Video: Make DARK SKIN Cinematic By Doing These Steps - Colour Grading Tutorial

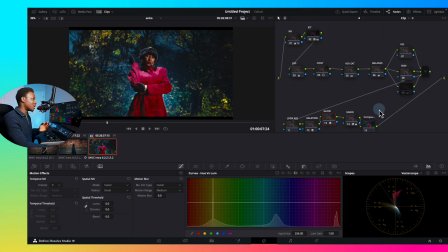So I've put everything that I've already created in the other shot so that things can be a bit more consistent. I'm going to go down saturation a bit. This shot looks a bit too saturated. My face was already looking too digital.
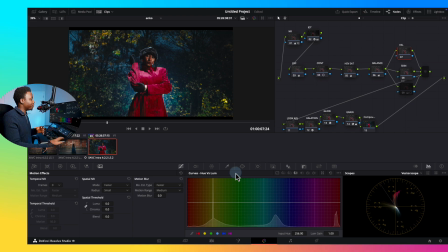So let's go to HSL and see what we can do with HSL. The first thing I will want to work on right here is the blue. Let me go to the hue versus hue and kind of make it a bit more, more tealish,
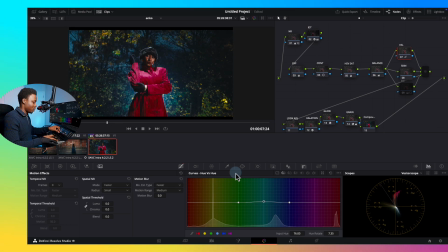So not this way, something like this. Yeah. So before and after, very mild, but it's right there. Before and after. This is still before and after.
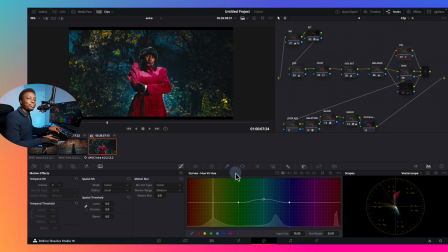It's like almost, it looks paint-like, and that's what I'm going for. I'm going to move the blues also. You guys can see that what I'm doing is showing in the, it's showing right here in the color curves.
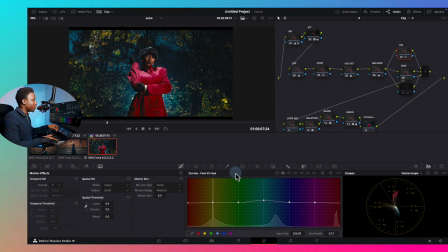I'm also going to move the cloth a bit, so it's looking too poplish. So I'm just going to make it go towards the reds a bit. So before and after. Before and after.
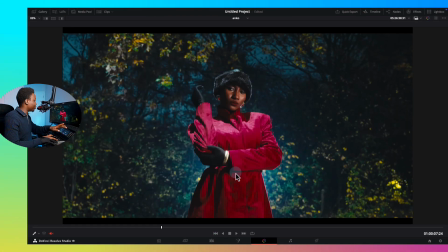I don't know if you guys can see it, but it's right there. Let me show you again. This is before. This is after. This is before, after. Very mild. I'm going to work on the greens and see if I can make the greens go into yellow. Reason being that there's yellow in the plants and there's green. I just want them to like not be distracting.
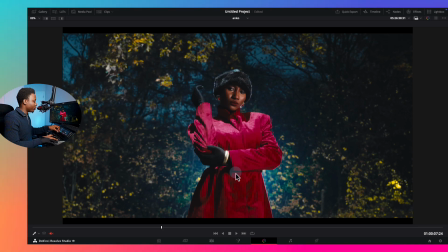I want my focus on my character. So I'm moving the greens. If you look at I'm moving the greens towards yellow.
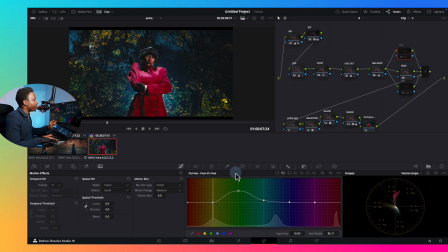Look at the green leaves now. Before, you can see some greens were in the plants.
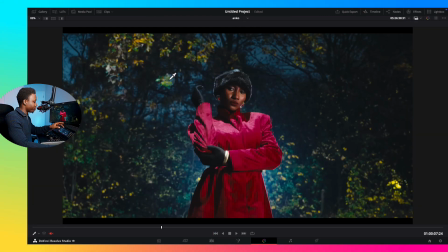That's my mouse. So if you see full viewer, so you can see look at this area, some greens were here, and then after, pushed it towards yellow, just so things can look more uniform, less distracting. I'm going to come and desaturate those greens also.
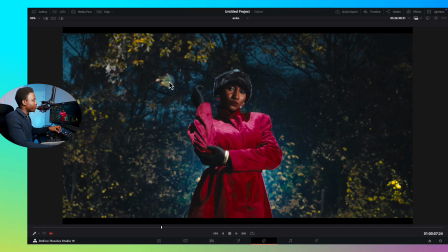I don't want them to be, I'm going to desaturate the blues also. I don't want them to look too much like it's a painting. So before and after. Very mild changes. I'm going to go to hue versus luminance.
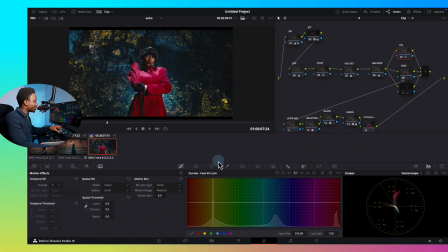Hue versus luminance. I'm going to select the blue and darken it a bit. Darken the blues a bit. I don't want them too bright. Let me see what I can do with the reds. I push them up. Okay, darken them a bit so that they can have that pop. Raise up the yellows a bit because that's what our face is in.
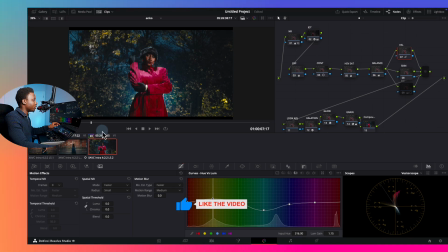this looks awesome, right? See, we're almost done.
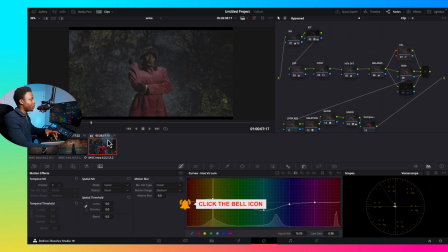The look is almost done. Before and after, before and after. So I'm going to go down and take down some of this noise remover. It's just a bit too plasticish. It's too much. I want some details back in the shots. This is better.
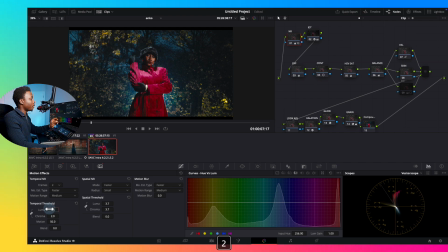Then take this down to, like, let's say 2. And don't ask me what my settings are for noise remover. I just go with what I think looks good. I'm going to keep some of it 3. Because it was raining, and I think the noise remover is removing the rain in the background because it thinks it's noise, so I don't want that.
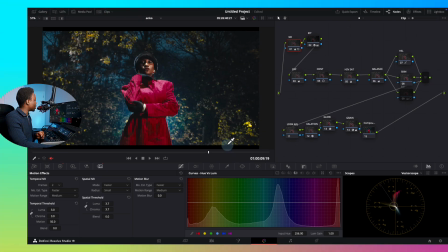So yeah. So this is what my shot looks like. To be honest, I will pack this here any day, anytime. There's something that's bothering me. This top is too colorful. So, and it's bothering me so much. So I'm going to come back to the HSL and take down the reds. No, sorry, that's not hue versus hue.
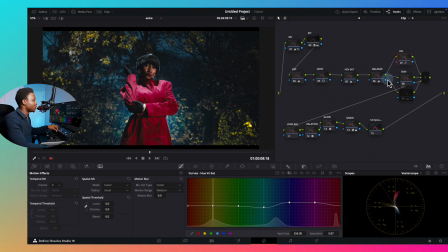I'm going to hue versus saturation and take down the reds. Yeah. Yeah, I'm going to take it down a bit more. Sorry, I'm going to check if something is wrong with this guy.
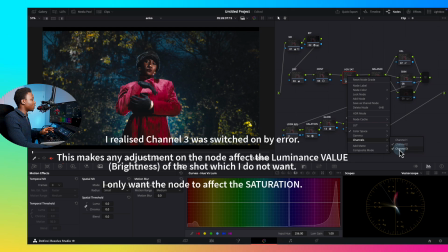No wonder. I noticed that something was wrong. It was giving me brightness and it's not supposed to. It's supposed to just act like saturation. So, yeah, that was very weird. I'm going to reset this and do it all over. Color space, HSV saturation.
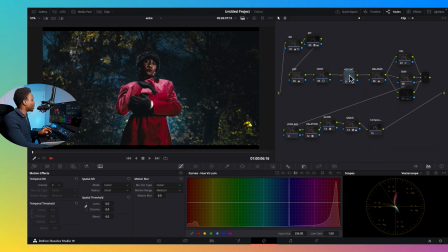Come here. Color, channel 1 out. Here, channel 3 done. So this should just saturate and not raise your exposure for any reason.